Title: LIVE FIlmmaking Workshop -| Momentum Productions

Thank you for saying that it was beautiful lighting. A lot of it was also natural lighting. So we had 3 lights, and then there was a lot of sun, a lot of beautiful sun. So that took a lot of the lighting. That actually added a lot to the lighting. Sorry if I'm stumbling a lot. I had a lot of coffee today. So my heart's a little bit. I love kicker on hair lights. So yeah, edge lighting really does a lot. It brings out the sharpness in the hair, the detail in the hair. That's what I mean to say. So I'm trying to figure out how I can. Okay, so let's talk more about lighting. I'm gonna go ahead and play this video clip here. Check out this video I shot. I think some of you may have seen it, but I used the similar lighting setup, edge lighting, key light, fill light. Let's go ahead and take a look at this video here.
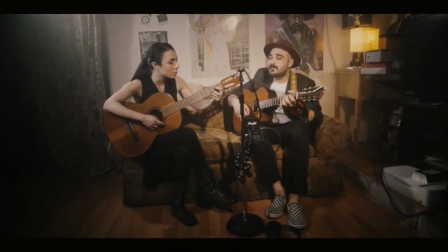[22:01] Down in a hole and I don't know if I can be saved.
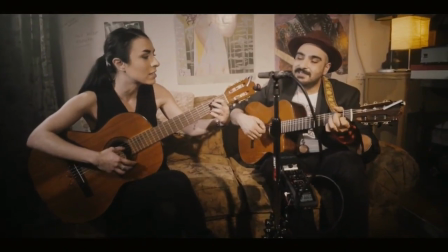[22:08] See my heart, I decorate it like a grave.
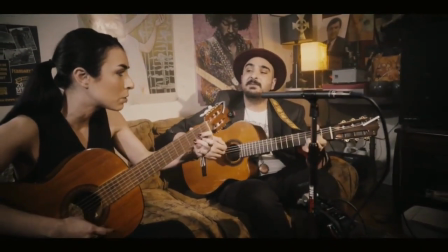[22:18] Understand who they thought I was supposed to be.
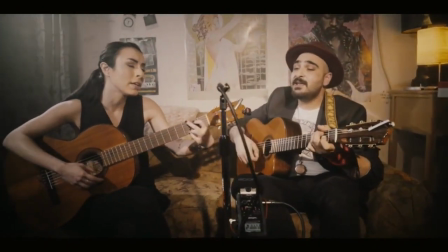[22:26] Look at me now, I'm a man who won't let himself be.
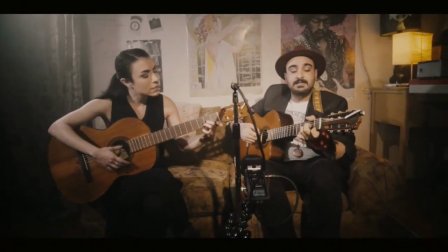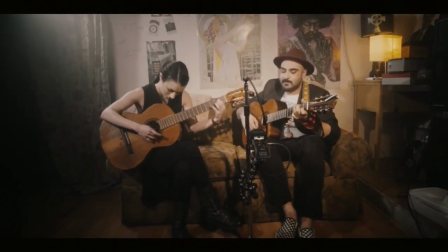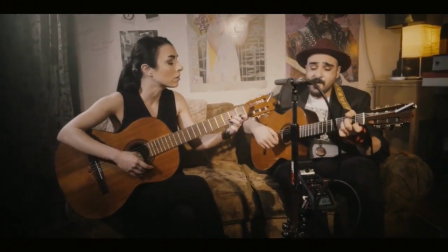[22:46]
So looking at this video, right? Sorry if the audio cut out there, but I just want to talk about the lighting stuff.
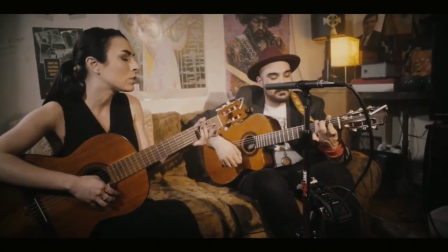[22:53]
Hang
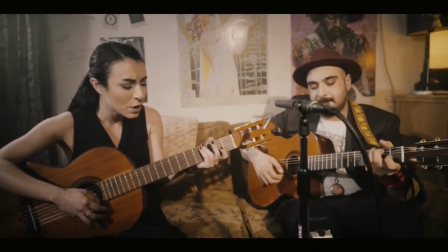[22:57]
on one second here.
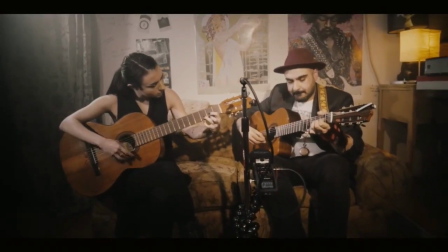[23:03]
All right, so we're talking about lighting here.
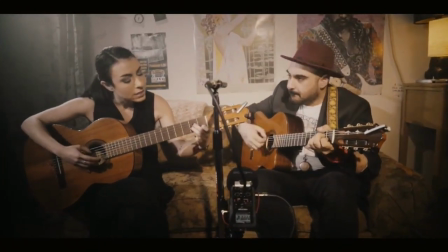[23:05]
Again, we had a light in the front, one light on the side, and one light kind of towards in the back.
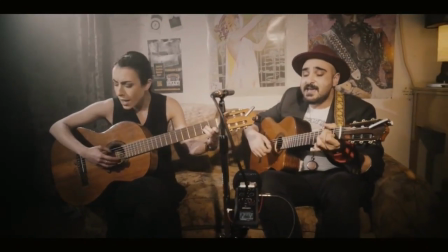[23:13]
That was the edge lighting.
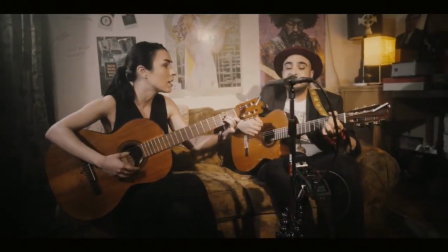[23:14]
You can actually kind of see the stream of light coming from the back of the girl's head here, the woman's head here.
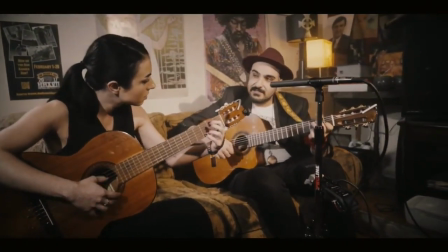[23:23]
That her name's actually Elena.
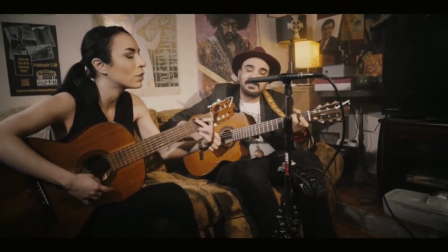[23:25]
There is a light actually right behind her head, and it gives you that nice stream of light coming in.
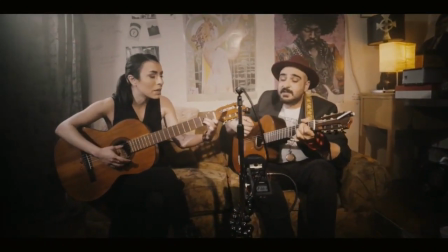[23:32]
I actually used a fog machine for this.
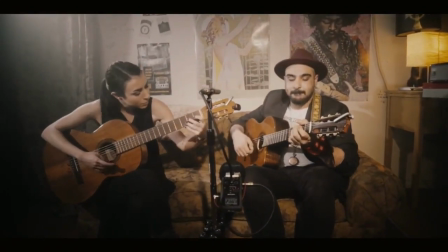[23:40]
So that's why that nice stream of light is a little bit cloudy.
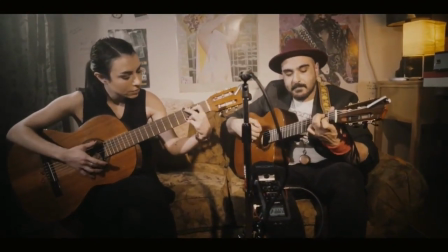[23:45]
It gives off that nice, beautiful feel. I enjoy using a fog machine.
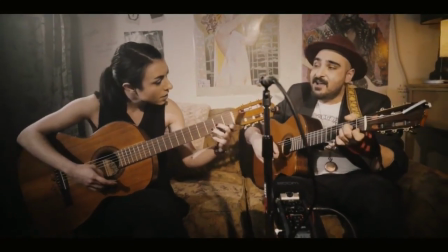[23:51]
It gives you that nice glow, that nice feel.
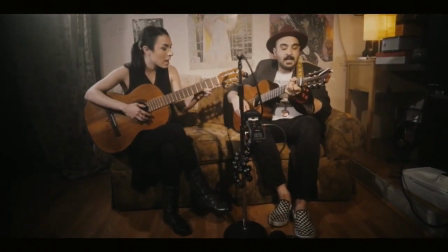[23:58]
So Steve Holt is asking about how about reverse key lighting? I like the shadows on faces.
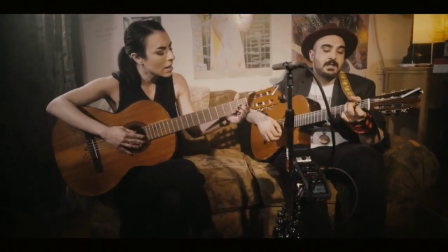[24:05]
So yeah, you can do reverse key lighting.
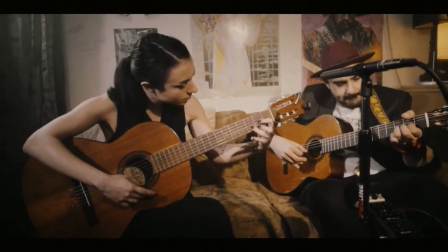[24:09]
Basically, what I think you mean by reverse key lighting is you mean high contrast lighting,
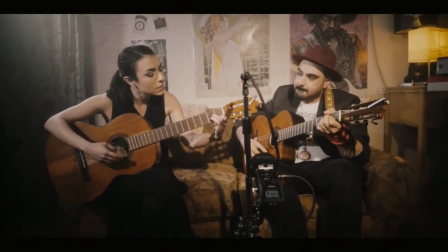[24:16]
which means that half the face will be lit and half the face will not be lit.
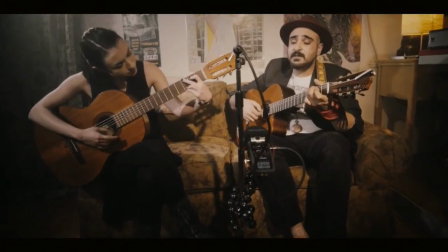[24:22]
And I don't have any videos right now that have that kind of lighting, but I can make a tutorial on that.
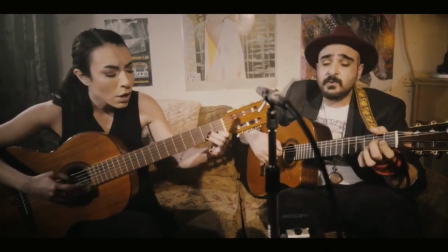[24:27]
I know exactly what needs to be done in order for you to get that nice high contrast between light and dark areas.
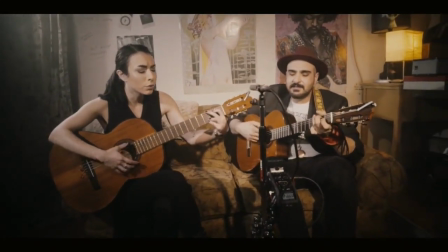[24:36]
So that's an interesting way to view things.
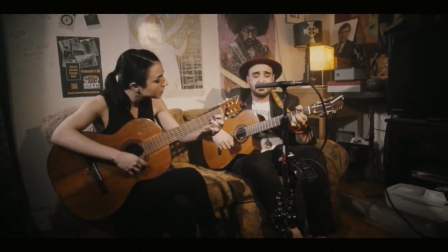[24:41]
Especially when you're shooting a drama, a lot of dramatic shots have high contrast lighting.
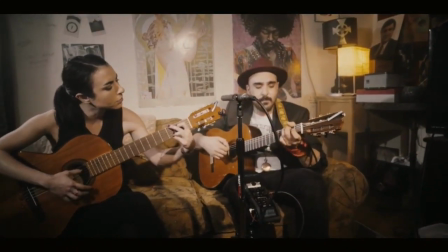[24:49]
So partial light on the face, partial shadow on the face.
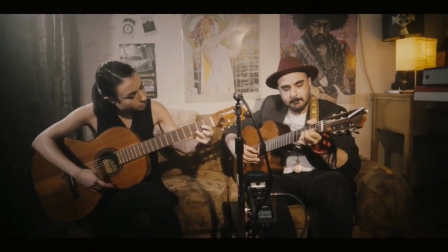[24:54]
So yeah, I feel like that's something great to talk about.
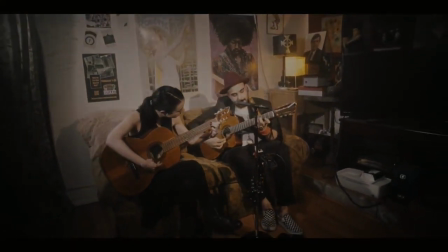[25:02]
Yeah.